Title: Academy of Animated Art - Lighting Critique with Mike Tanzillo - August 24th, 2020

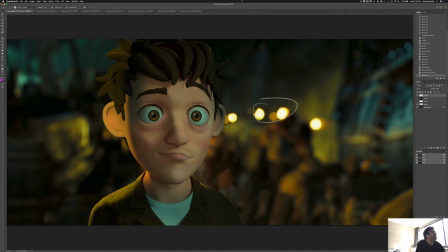(12:29)
I think you're moving along well. So keep going, keep pushing, and you're well on your way.
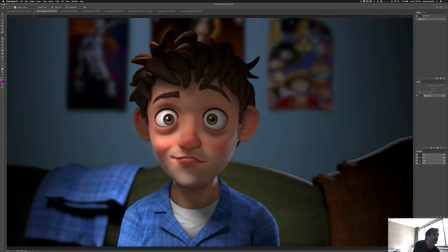(12:34)
Abhishek, this is looking really great. I think, I wonder, okay, like final notes time here.
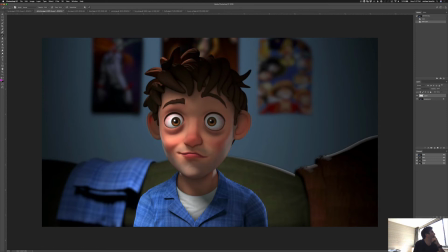(12:46)
I would push the background a little bit darker, just overall. That's one. Oh.
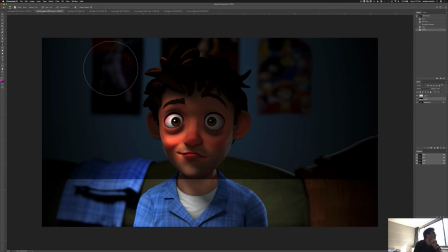(13:05)
Maybe a little bit more along those lines. And that way, the reason why we do that is I think that'll really help the character kind of pop forward a little bit more.
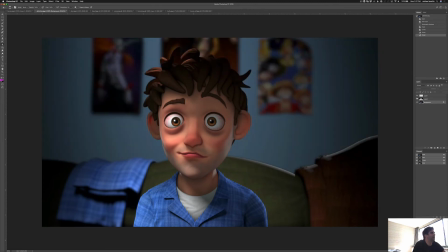(13:19)
So like this versus that, it'll just help them read.
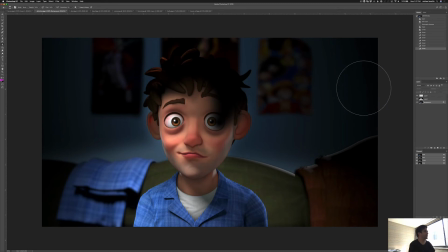(13:24)
And because again, like it doesn't matter what's on these posters. They just, erasing the wrong one there. Because they just don't fully, like they don't help us tell the story.
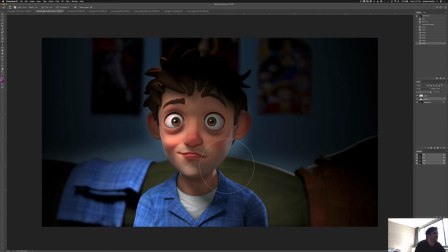(13:43)
So I think we can get away with just focusing it on this character here. If you can, kill that little touch of rim light around his neck. And then, oh wait, one other thing.
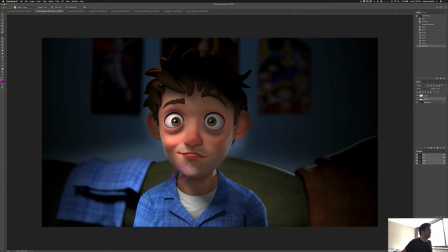(13:55)
What the heck was it? Yeah, the hair could use a little bit more shaping up here. Oh, and then the last thing. I was looking at this. Let me look at the original because I kind of darkened it and took it away.
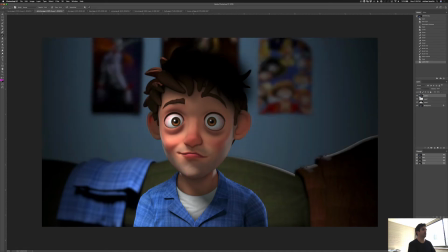(14:09)
But from the original, do you see this black line around the edge here? This is from, we talked about this when we looked at your comp. You've got some buildup of matte edges.
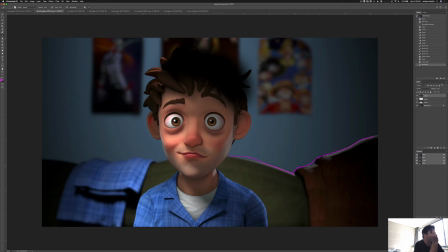(14:26)
So go back through your merge nodes and pay attention to when you're adding both alphas together. If you're ever plussing two alphas together, if you're ever plussing the same image, like two versions of the couch together,
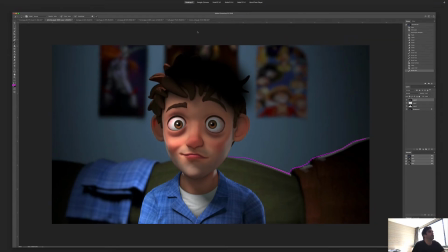(14:41)
you want to make sure to turn off the, in fact, I might actually have one open.
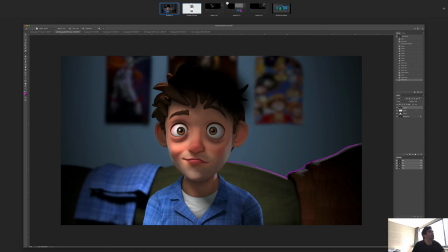(14:46)
So this is a sneak peek here. At the at one of the
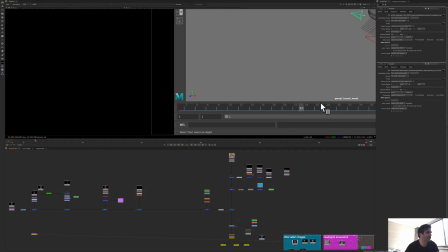(14:58)
the presentations for tomorrow. So like basically, like I have.
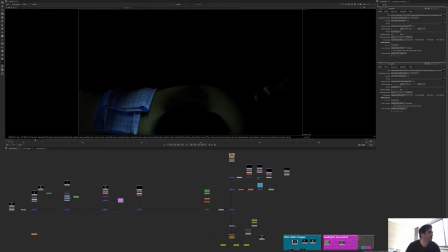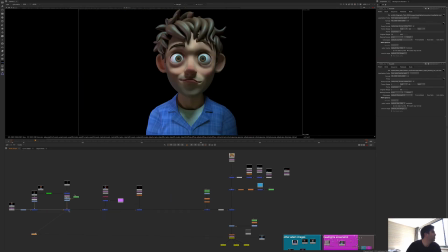(15:07)
Like, let's do the character here because that'll be a little easier. So you've got like this version of lighting on Adam. So I've got a key light pass, I've got a bounce light pass, and when you combine them, you don't want to combine both the RGBA of both because their alpha channel is exactly the same.
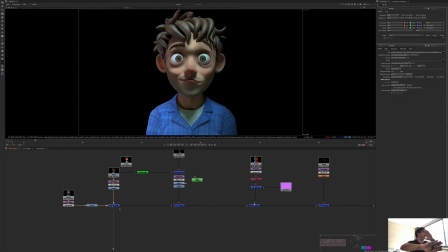(15:26)
And if you're plussing them together, the alpha channel builds on top of it and it like pluses, pluses, pluses. And on those kind of semi-transparent edges, it just layers, layers, layers and becomes solid, solid white. And then you start to get dark or light outlines around things. So watch out for that.
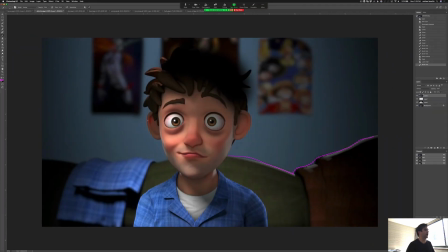(15:42)
Don't do that. Let me see. Okay. And we've got two more here.
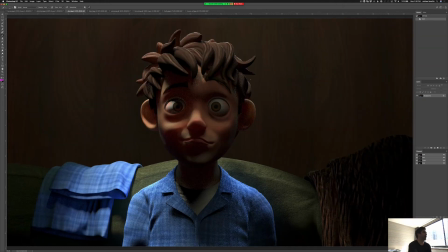(15:49)
We've got Dani. So this was more from like the reference from the Joker. So a lot of top-down lighting. And pull this out just so I can.
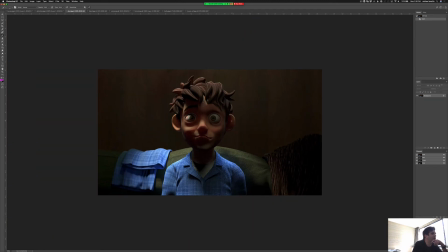(16:00)
So I pulled this out just a little bit to get a better feel for it. When it's kind of full screen, it's a little too close. And I kind of get taken aback by it. So I like to see this to give myself a little more room. Hair shaders looking good. I like the spotlight here. I really like the shaping on the pants here.
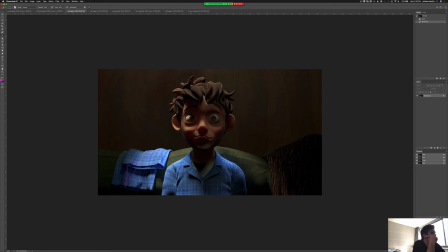(16:17)
It's just his face. It's a tricky face to light from top down.
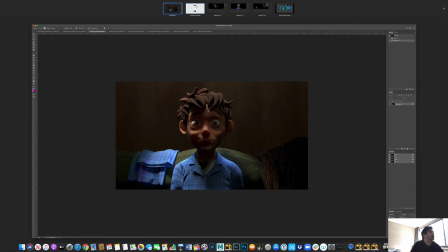(16:23)
Again, I can show you this one. So this was my key light.
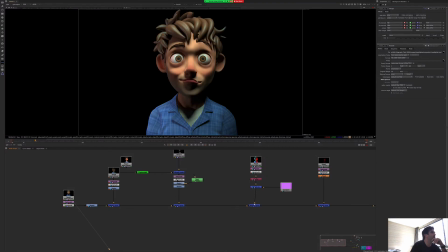(16:29)
And I probably pulled it a little bit too far frontal because I just wanted to get some light in his eyes.